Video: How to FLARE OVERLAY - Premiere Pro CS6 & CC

Have you ever wondered how filmmakers get the perfect sun flare? Well, today I'm going to show you how.
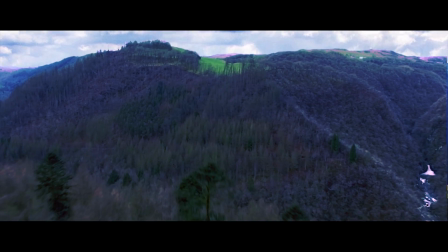Most videographers and even big film companies add in sun flares in post-production. Now, you may not always notice them, but when done right, they can add real cinematic qualities to your video. So let's jump straight into Premiere Pro. So here I have my clip from a wedding that we shot.
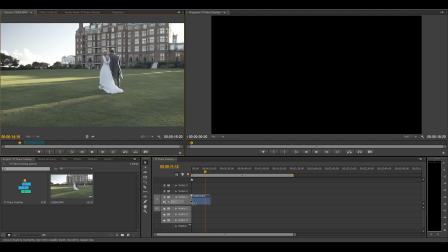0:30 So I'm going to drag that into the timeline and just play it for you.
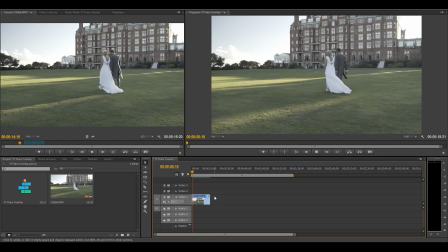So it's best to choose a clip with natural lighting and some obstacles that could cause a sun flare.
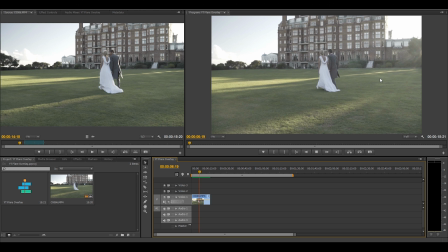0:44 This is going to make your flare look a lot more natural. In this case, we have a building blocking part of the sun, meaning there could be a natural sun flare. Okay, now we need to import the sun flare. I downloaded these overlays as part of a pack, which you can find in the description below. But if you search on Google for flare overlays, you'll find a ton of stock footage that you can use.
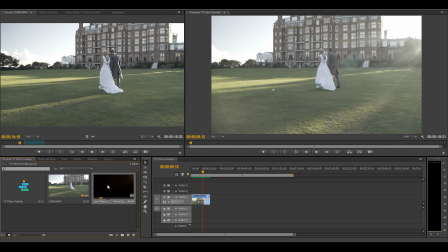1:04 Which flare you choose is up to you, and it does depend on what shot you have.
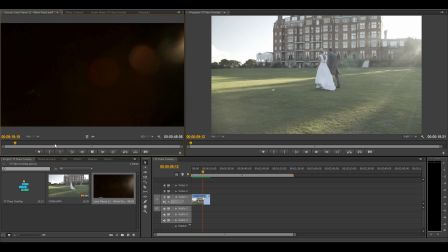1:08 But I'm going to choose this one because it's one of my favorites. So now I want to choose an in and out point for the flare. And it's important to start where the flare is just beginning, so it looks a lot more natural with your shot.
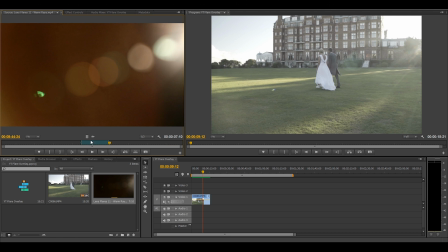1:24 So I've got my in and out points, and I'm going to drag that over to the timeline above my clip.
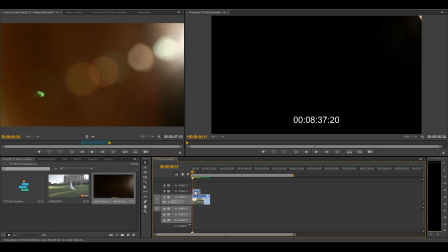1:31 Now stretch that out to make it the size of your clip. Now don't be alarmed. I know we can't see the clip at the moment, but that's fine. All we need to do is change the opacity blend mode to screen.
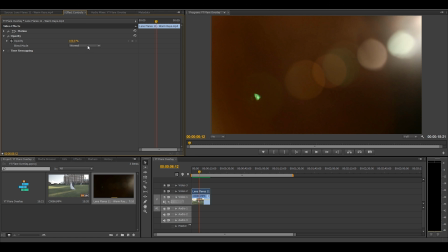1:46 This will take out all of the black in the clip and leave just the flare. Now as you can see, the flare lines up perfectly and looks quite natural. If your flare doesn't line up, you can always adjust the scale, position, or even flip it to fit the shot.
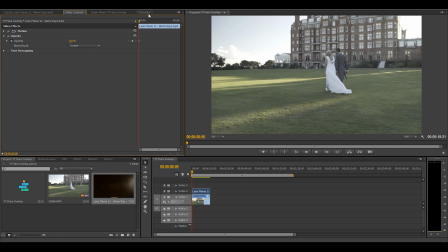2:07 But I do want to make this look a little bit more natural, so I'm going to keyframe the opacity at the start of the clip and at the end of the clip,
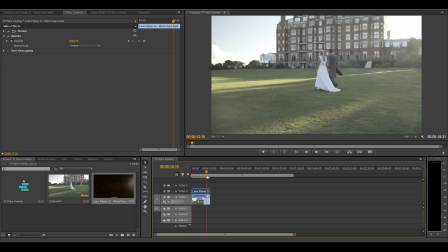2:14 just to bring it in gradually and then bring it out gradually. You can also use keyframing to create a fake flicker. If, for instance, there is anything in the shot that could cause flickering from a flare, but in this case, the flare is already flickering, so I don't need to add one. Okay, so I'm just going to do a quick color grade, which you can find out about here. And this is just to match the colors of the flare to the colors of the clip.
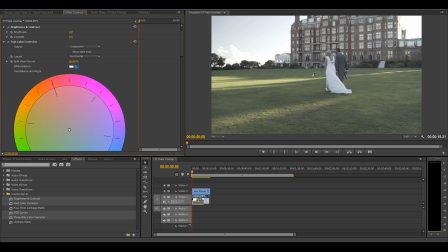So I have one final playback just to make sure everything looks good, and then you're done.
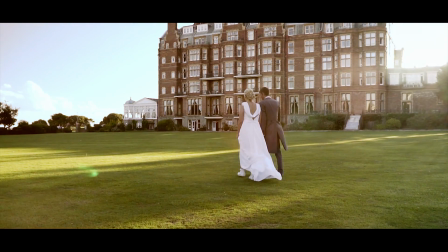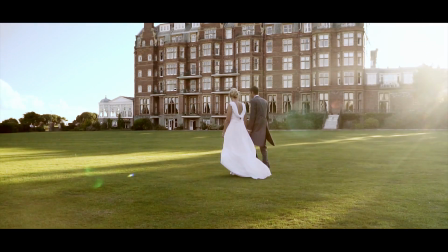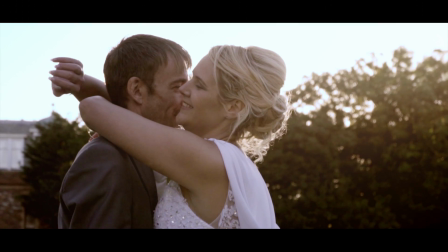If you found this video useful, give it a thumbs up, and if you're not subscribed already, be sure to do so for our weekly videos.